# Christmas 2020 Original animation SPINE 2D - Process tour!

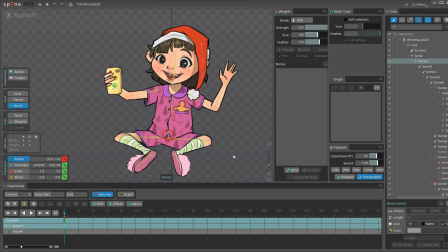253s
So right now, let's just go to the pelvis, and each time I rotate it,
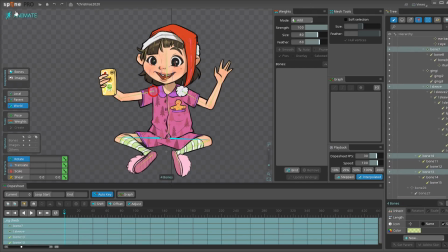260s
the joints for the shoulders and the legs are not following it. That's why it's because I disabled the rotation just to make sure
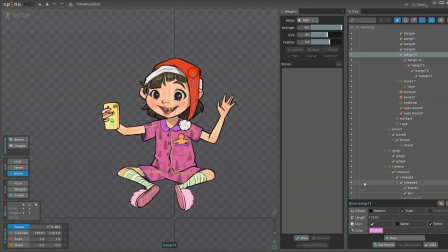271s
that the physics or the gravity of the shoulders and the legs
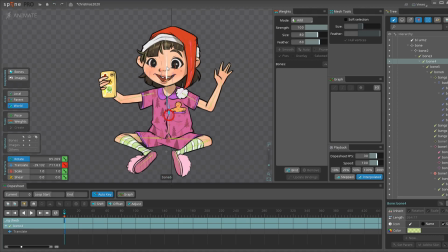277s
just falls on the ground naturally. I also did that to the hat bone, if you can see right there.
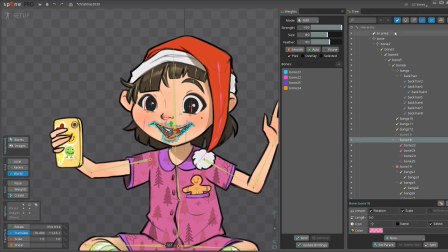287s
Also, yeah, for the lips,
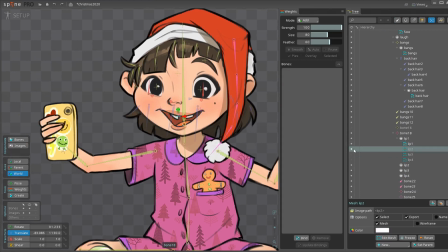290s
I really did put effort to mesh all of those lips, and then if you can see right there,
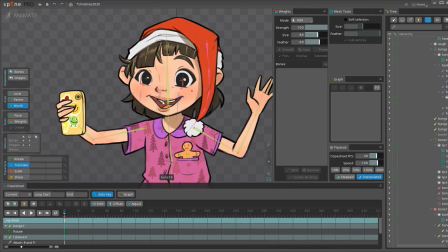299s
I put on some designated bones to it, so each time I move it, it just follows the bones.
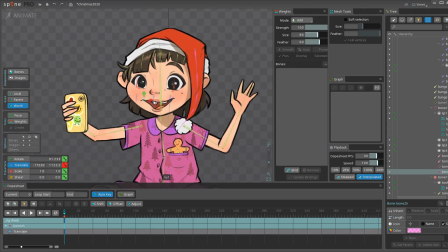307s
So I distributed the bone influences to the mouth's mesh, and for this mouth and the other mouth. So right now, I'm just going to show you how I rig the face, also the hat,
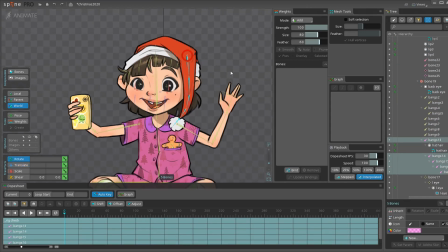327s
the influences as well, and yeah, I'm just going to show you this. That's how I made the hat smoother.
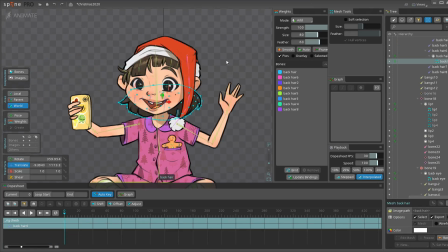336s
I also separated the hair behind and put some bones to it because I wanted to show
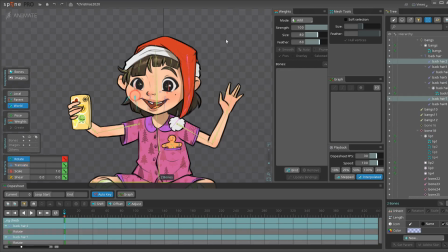344s
a really smooth hair flow throughout the animation.
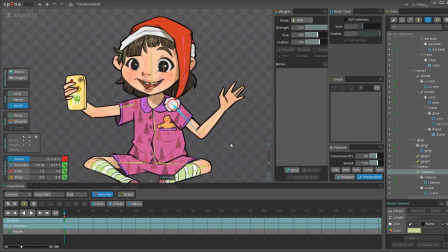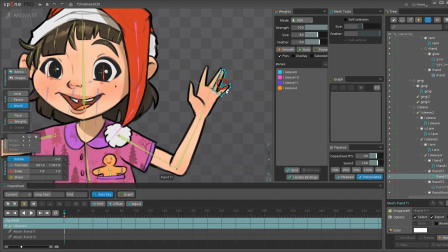363s
As I've said earlier, I decided I'd like to make two versions of a hand, so one that's really open and one that can do a cute selfie pose. So that's it. I decided to separate each some of the fingers,
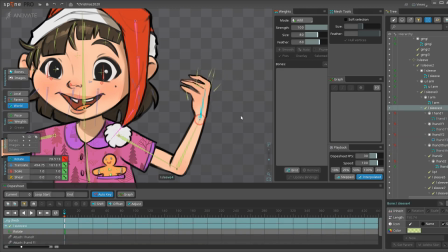382s
and this the other hand looks like that because I wanted to use that when she wanted to hold the phone.
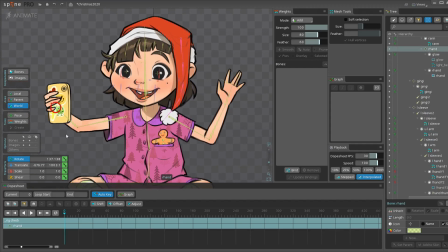392s
So that's it for the hands. For the other hand, it's just a whole piece.
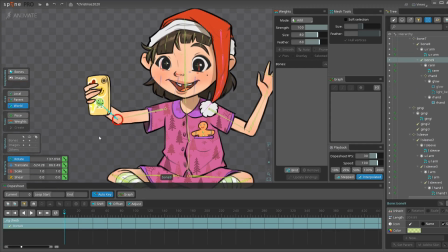397s
Then I just make sure that the rotation has been disabled, so whenever I turn the lower arm, it just
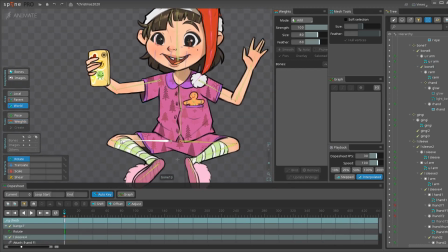409s
drops naturally. For the legs, it's just the classic rig that I usually do.
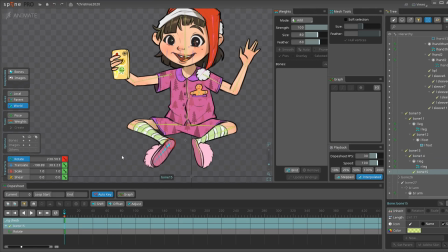416s
I just make sure that the lower leg has both of the legs influences, both up and down bones are influenced to the lower leg so that it doesn't disconnect.
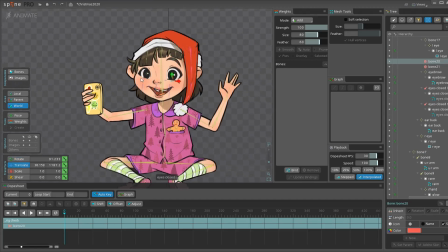430s
For the additional, I made bones, or I put bones to the eyebrows and additional bones to the cheeks,
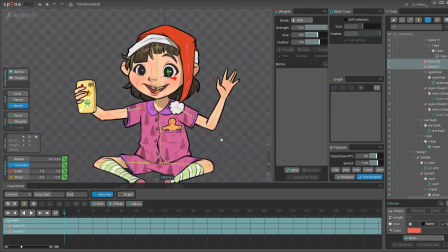437s
so whenever she smiles, she has a little subtle muscle moving on her face.
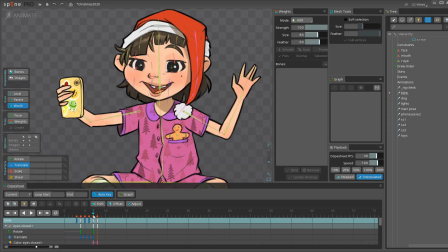448s
For the blinking, what I usually do is just to separate this animation because it's kind of like the final touches of my pieces. So whenever I wanted them to blink, I just copy this animation and then paste them to the main animation.
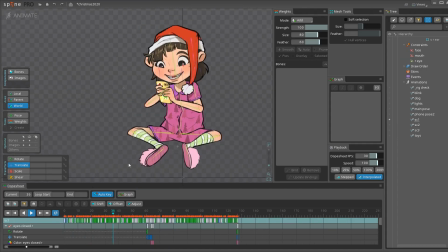463s
Now the animation is separated into two parts. So the first part is that she's kind of like texting on her phone, just like that. And I wanted to make sure that this animation is quite good to be looked,
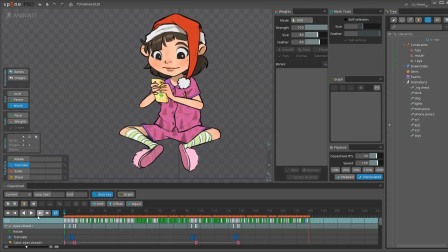480s
or it's okay to hook up into the second animation. So for the second animation, as you can see here, the second part is where she takes her selfie and the animals join her.
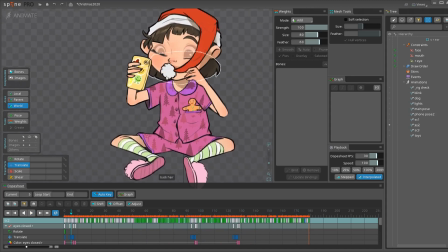496s
So that's how I do that.